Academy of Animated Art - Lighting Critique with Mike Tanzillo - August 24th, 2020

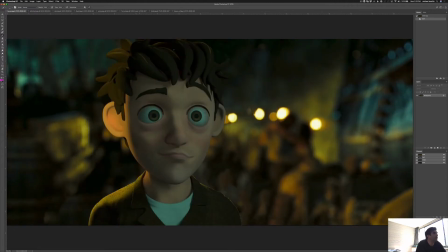500s
All right. First thing that stood out to me was this ear. The way that it's working here is it's much more of like a rim light kind of coming in from behind. And the way that it's working here is like it's hitting the front of it almost like that way. We really want to just kind of feel that light just kind of hitting down the side here.
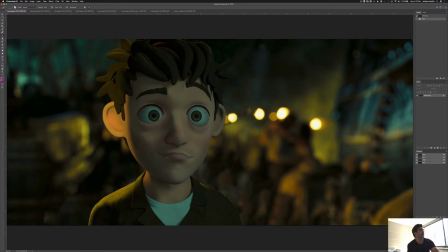517s
And just think of it like it's creating like an outline. It's doing a really good job here on the shoulder. We just want to take that and replicate it up the side here. Now, if the position works out, or doesn't work out, I should say, where that isn't possible, it is,
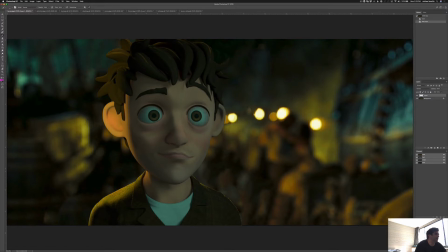535s
it's not ideal, but it's okay. It's possible to create a light that just looks good right there, and then make it a spotlight that only like the edge of the spotlight's like right there, and then put another spotlight up here on his head to get that rimming effect.
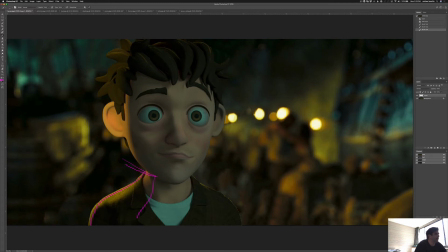554s
But I think that you can probably do both, just because I'm looking at it and this light is wrapping around his shoulder a little bit more than I would anticipate. So I think you can pull that back a little bit, and then that'll also give you the nice rim there. It's also feeling very yellow.
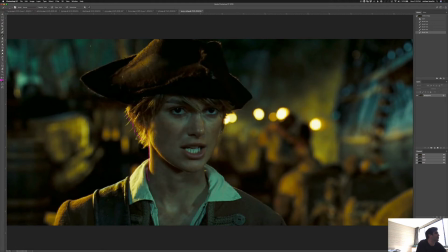569s
I think maybe the reference is pretty, yeah, it's pretty yellow too. Yeah, I think you can keep that as is.
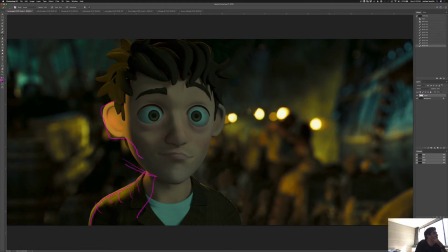574s
But the one thing that I mentioned in another critique that you may want to do is the normals on the hair can get a little wonky. You may want to create a new shader where it's just like the brown hair, so you can pick up some of the rim light on this.
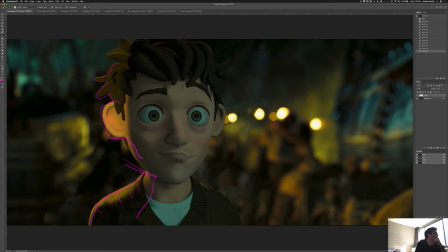589s
I was noticing that when I was lighting it myself, that you just maybe want to swap out with a more standard subsurface shader to get that working. In terms of the color overall, let's see.
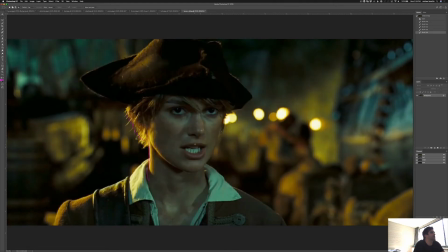604s
I think that, like looking at the reference, the value feels pretty okay.
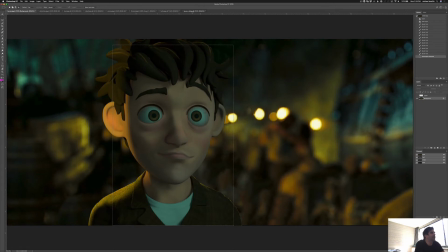613s
It's just we're missing that specularity in there, like in here,
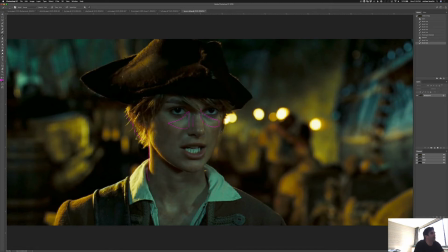619s
in this side of her face, and like right around here, and then down the tip of her nose, to really kind of create some more shaping.
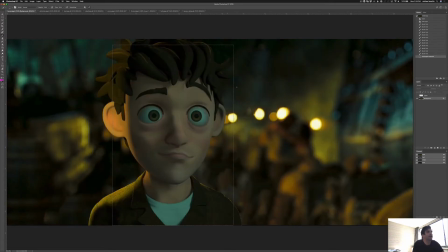626s
So you can either go that route. I would actually, if it's me, I would actually push this a little bit, just like a touch brighter
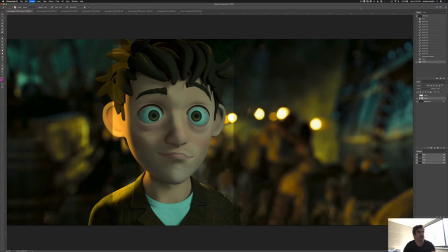639s
and a touch warmer.
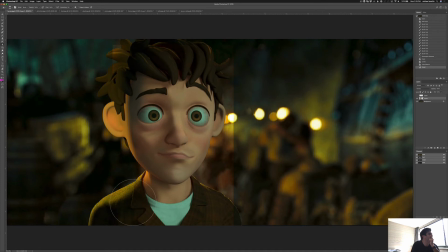And if you ignore the ear there,
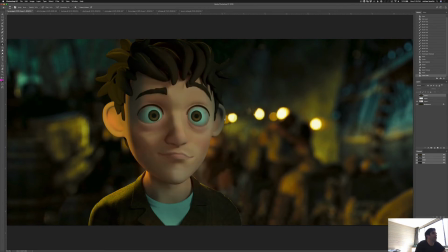666s
I think something like that could look a little bit better because that'll help pop it off the background. It doesn't specifically match the reference, but I think given the look of our character, I think we can get away with that.
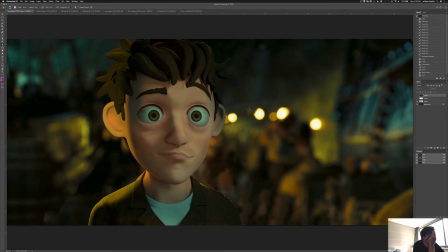681s
Just because it's just like these warm tone CG characters without like realistic specularity on the skin. They just get flat and they just get washed out if we try and push them too cool. So that would be my suggestion there. And yeah, I think that's a good start. I think you can grow from there.
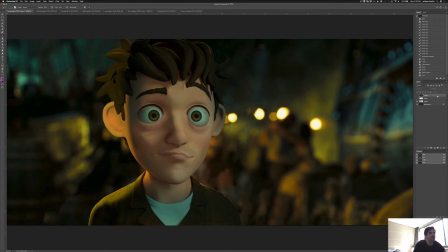698s
And then don't forget, not the biggest of deals, but when you get in there, again, it's just a still, so don't be afraid to paint in some idings. You can do better than this, but like something
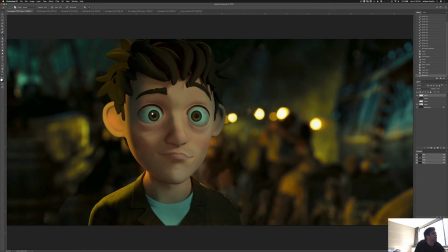that, and then you can like blur it a little bit. Not that much.
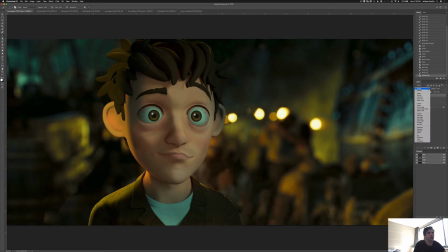730s
And then like screen them over, and then you actually probably want to add a little color to them. And you can just dial that in, get a little like ding action. Yeah, and I went pure white. That was not great. I would go a little bit more of like this color on their eyes. But yeah, I think really great.